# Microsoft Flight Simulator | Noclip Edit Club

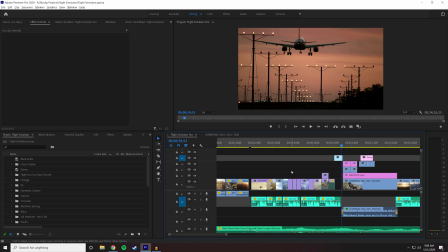8:14 Alright, let's leave it there. So, what's the point of this? This was tricky. This took a lot of moving things around, messing with the script, trying to make it so it felt natural and interesting and you could resonate with it and not like stupid and campy and overly emotional and overly wrought.
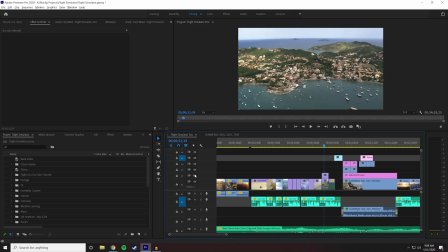8:31 Also, I swapped this picture of Germany with this picture of, I don't know where this is. It looks like Greece probably, or maybe Italy. It looks Mediterranean. To actually just, but the Pond 5 thing probably actually says what it is.
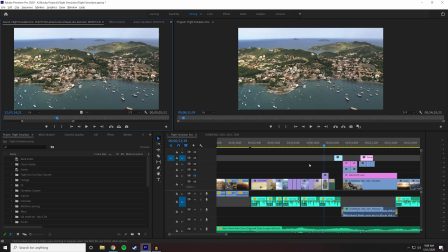8:44 Where is it? Oh, it's Brazil. Okay. America dos Búzios, wherever that is.
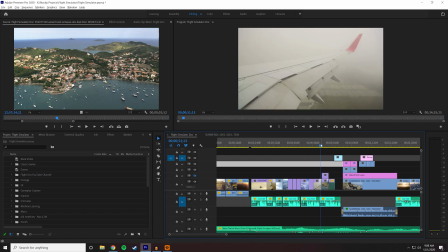8:49 Because the line here was going home, I think.
And of course, joy, a journey back after too much time away.
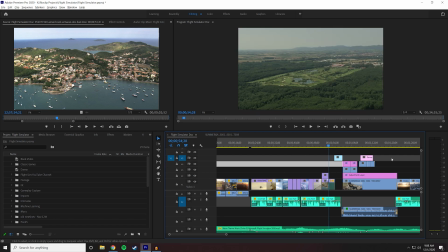8:56 Yeah, nobody lives there. So, so I was like, let's just stick Germany in instead. That looks a bit more generic.
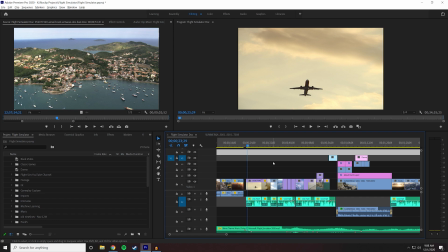9:02 So the point of this was to basically connect you with the feeling of the strongest feeling I can imagine at this stage, because usually we basically tie and try people emotionally, or I do, to the game itself. That's usually our emotional hook, is that you care about the game. That's why you're watching this video.
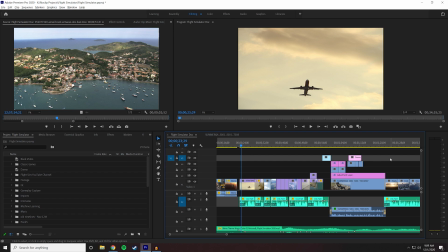9:20 The subset of people who play Flight Simulator is always going to be way smaller than the amount of people who might watch this video. It's not one of those games. It's not like The Witcher, where we can just make it about The Witcher, or Doom, or Rocket League, right? This was a game that has a smaller, more passionate audience who will probably watch this, but our audience,
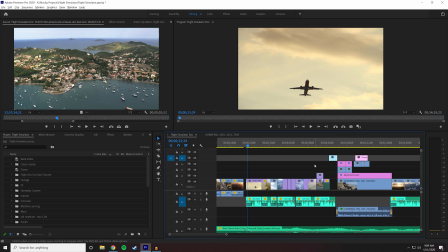9:39 which is a bit more generalist, chances are they're not going to play this game because it's got a high barrier to entry,
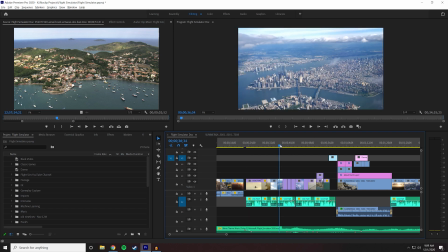9:46 seemingly because of the skill and maybe also the cost of controllers and stuff like that. So this was to basically create an emotional connection that everyone could appreciate, which is what it's like being in an airplane. And for lots of people, it's different. It's scary, or it's fun, or it's,
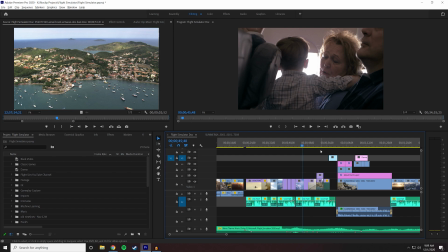10:02 wonderful, or it's uncomfortable, or it's the destination is the most important thing.
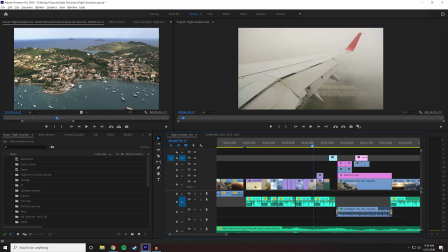10:08 And for most of it, it's a mixture of all of these things. So basically, the intro is there to be a sort of, it's almost like a loot box of emotions, and I'm serving them up one by one.
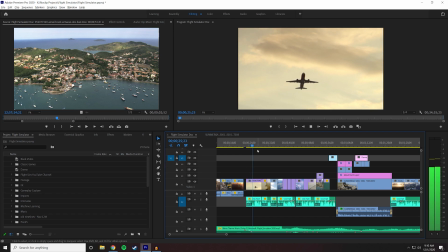10:19 And hopefully, by the time we've gotten to this sentence, well, not to be emotional about flying, but what that emotion is can vary quite a bit.
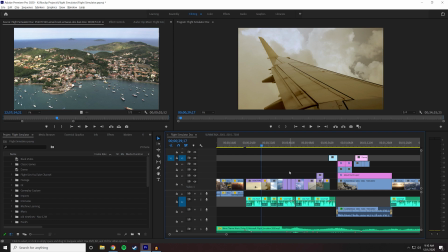10:26 Hopefully, by now you're already thinking, oh, I wonder if he'll mention my emotion. That's kind of, so this is just hooking you in for this much, right?
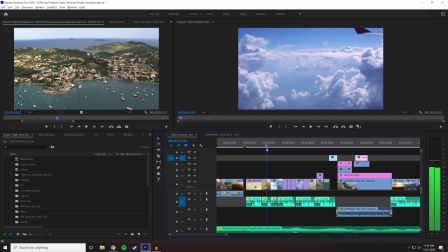10:35 And then the next bit of the video will hook you in for longer. The selection of B-roll here was tricky.
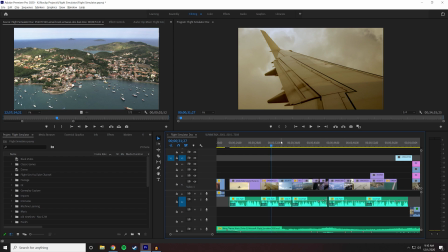10:39 For a while, I was going for sort of an archival look, like put some film grain on this stuff, make it look like old-timey, maybe punch it in.
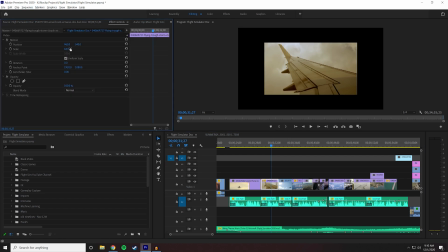10:51 Like I had ideas of like framing it. There's a lot of framing work going on, like doing something like that and having like different ones pop up all over the screen. I have a Pond 5 subscription, which we pay a lot for, and I don't use in most projects, but when I do, I use it a lot. And this was a project where I used a lot of Pond 5.
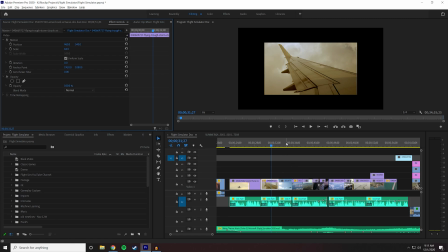11:09 It's a video licensing service. So all of these are clips that I would have paid $50 for usually, but I always have autosave on.
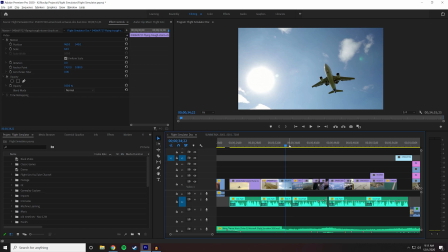11:18 That's what that was. Always have your autosave on just in case, even if you're doing this and the project's already done. But the idea was to,
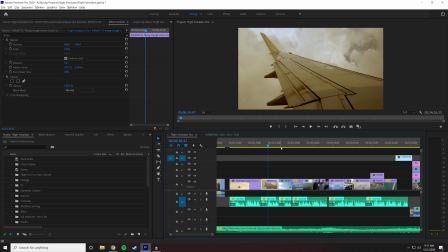11:27 So I went in and basically grabbed lots of these different shots of planes, and there's only like 3 shots of planes. So you need to be, I had to be sort of diligent in making sure that we broke this up so it had a feel. The shots of people filming outside of the wings like this, that's why they're far away from each other.
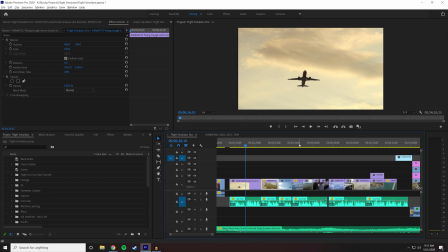11:42 The shots of planes from the ground like this and like this. And then there are shots of aerials basically.
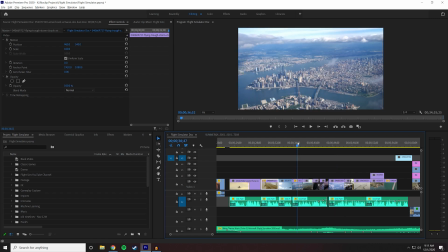11:49 And then the sort of angle of these is important. Like this is a lateral pan.
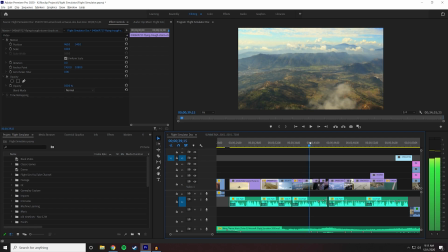11:55 This is a forward motion mostly. I think this is a plane going over a hill.
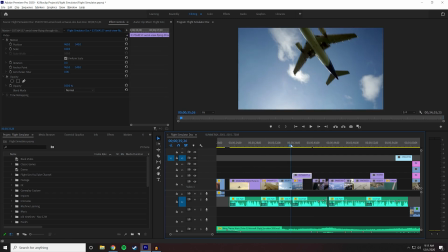12:00 Most of this shot was unusable because of the motion felt totally wrong or too wobbly.
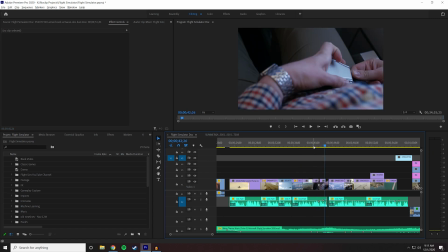12:05 So you needed it just wobbly enough, but not overly wobbly. More side pans.
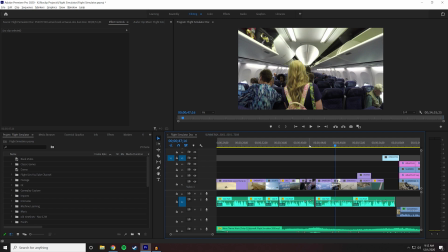12:12 And then there was some sort of human touches. And these were tricky. The sort of general thing I like to do is to not use faces for people who we're not interviewing.
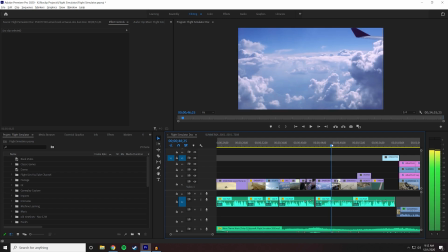12:20 So the back of somebody's head for this section, the excitement of seeing somewhere new.
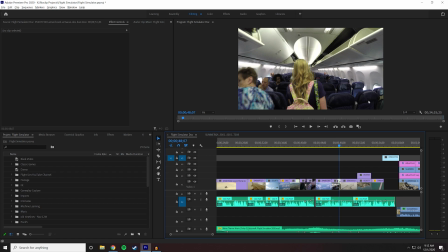12:25 That's an experience. This is a first-person experience that most people can appreciate. If they've ever been on a plane, they know what it feels like filing in. Some people are sitting down already who are in the A group, and you're kind of like making your way into this plane and waiting to feel comfortable and settle in. It's a very evocative sort of image. Like we know what that feels like.
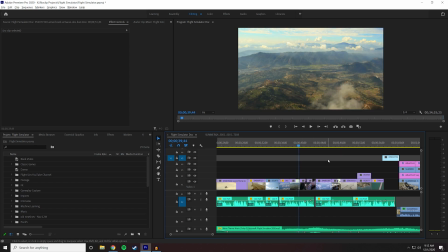12:41 The trickiest ones were these two, and that's why I kept them really short, because they feel they're the most out of place shots in the whole thing, which is this woman and her kid and the guy, like the granddad fixing his belt.
Unimaginable heights, bumps along the way, and the terrifying lack of legroom.
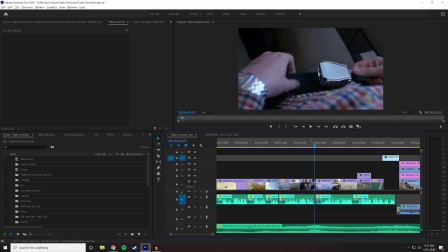12:57 I also whispered legroom, so I had to like pump the audio up on my VO here and put the music down. I'll do a breakdown of like visually what's going on here as well in a second, just in case you don't see my structure. It's really obvious to me, but it probably isn't to you.
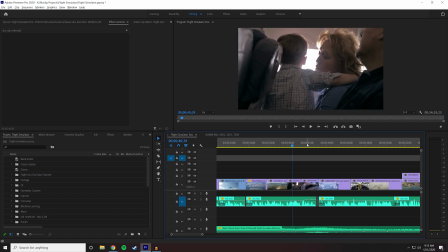13:10 I didn't do any color correction on these, which I probably would have if I had another chance. This clip is really long. I think it's like a whole... That's not that long actually. This grandma with her kid, and there's like kind of fake turbulence, like Star Trek style turbulence.
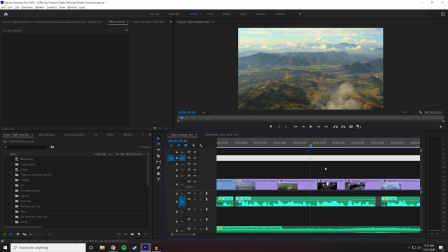13:26 So I just wanted to feel that turbulence, so it cuts in, bumps along the way. There you go.
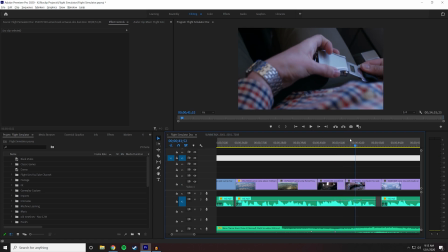13:31 And the terrifying.
He's putting his belt together because he's a little bit worried too, maybe.
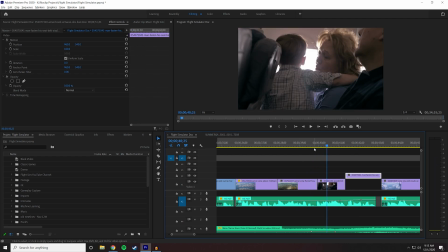13:37 So, bumps along, big crotch shot. So you don't see his face. We see the grandma's face, but hopefully only for like a second.
And the terrifying lack of and then we're out of it.
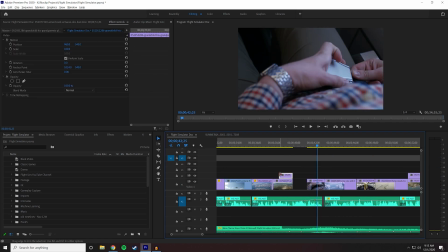13:48 But those easily could have been like this long, and you'll see the difference.
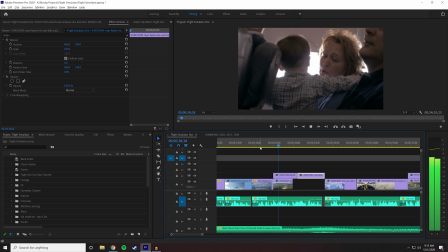13:52 Like imagine if it looked like this.
It's fear, the lack of control, unimaginable heights, bumps along the way, and the terrifying lack of legroom.
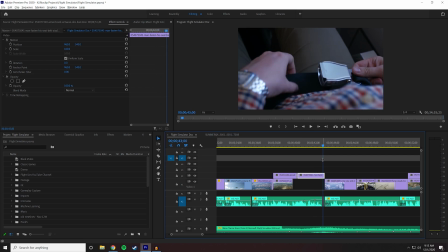14:01 Just feels a bit more trite or like constructed. There's also like banding happening there. There's like the light, the LEDs. I never noticed that actually before. At the start, you can see the way and the light banding there. The terrifying lack of shutter speed.
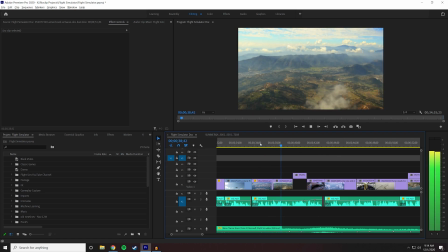14:20 So keeping it a bit like this.
Fear, the lack of control, unimaginable heights, bumps along the way, and the terrifying lack of legroom.
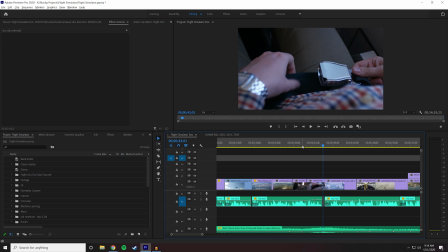14:28 Just like kind of in and out, because I didn't like these shots, so I wanted them to be pretty quick if I could help it. I always control S when I've moved things too much. Also, I like the idea of having the shot of the heights for unimaginable heights.
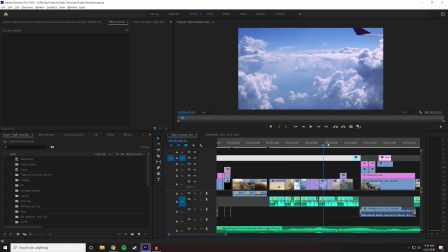14:41 So that's kind of the bones of what this thing is.
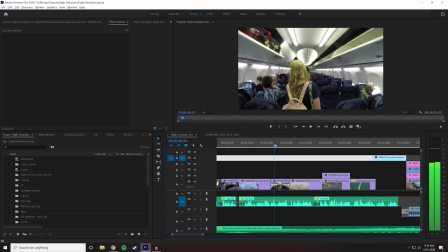14:44 Trying to make the connections with the words and the images be somewhat connected.
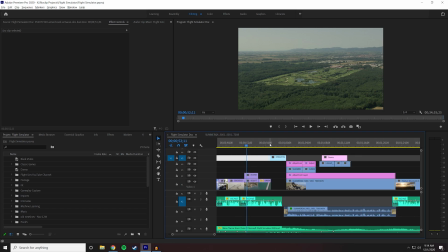14:51 And then we're going to pan into this. And this little, I'm not sure if I got this transition quite well enough, but I wanted to just like,
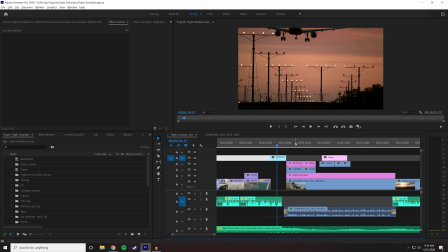14:58 I wanted all this stuff to feel connected to the me part, to me being here.
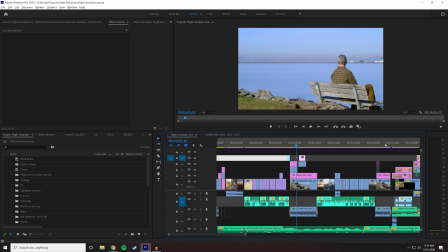15:04 There's basically like, you know, there's a couple of different visual worlds we're inhabiting here in this edit.
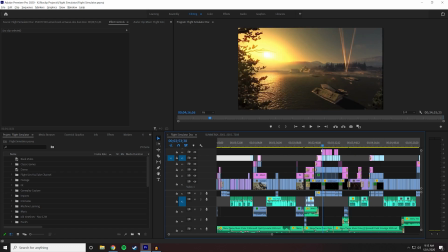15:11 One is the world of the interviewee, which is this sort of
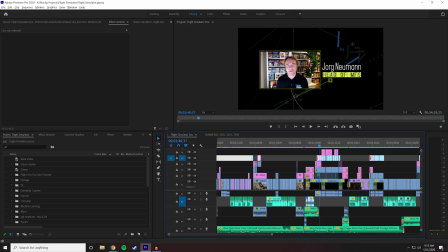15:17 transit hub aesthetic that I've gone for here, which is where we're going to talk to Jorg and Sebastian through mostly. There's only 2 shots where they are full screen. The rest of it is always framed in either this type of frame or this type of...
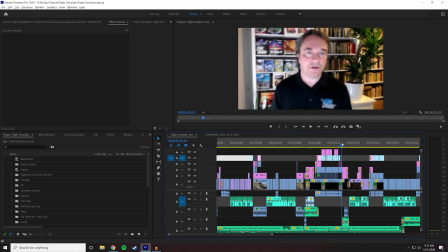15:30 Is that it? No, where is it? This type of frame? Oh, no. So there's this full screen. So there's 3, actually. Jorg at the start, the last shot of Jorg, and there's 1 shot of Sebastian in a different part because of an editing pacing issue that I needed to not have him go back to a square. So there's that.
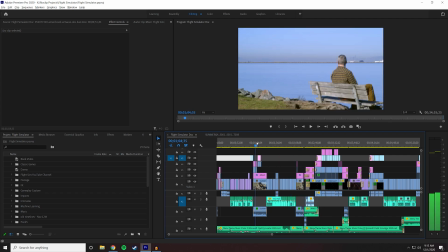15:46 Then there's sort of like me in this world here with the planes beside Oakland Airport. Is about to Baltimore Airport. Then there's the game stuff, which we're going to see a lot of, like just general cutting into games and stuff.
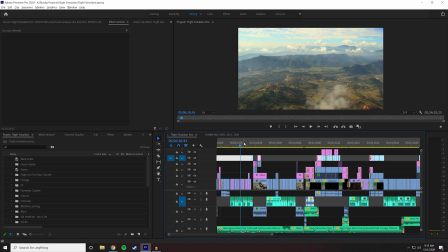16:02 And then there is this. This definitely inhabits a different sort of space because it doesn't feel
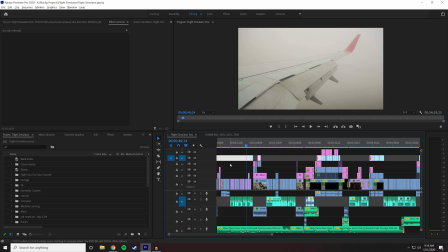16:11 gameplay-y. But I did want to create this sort of...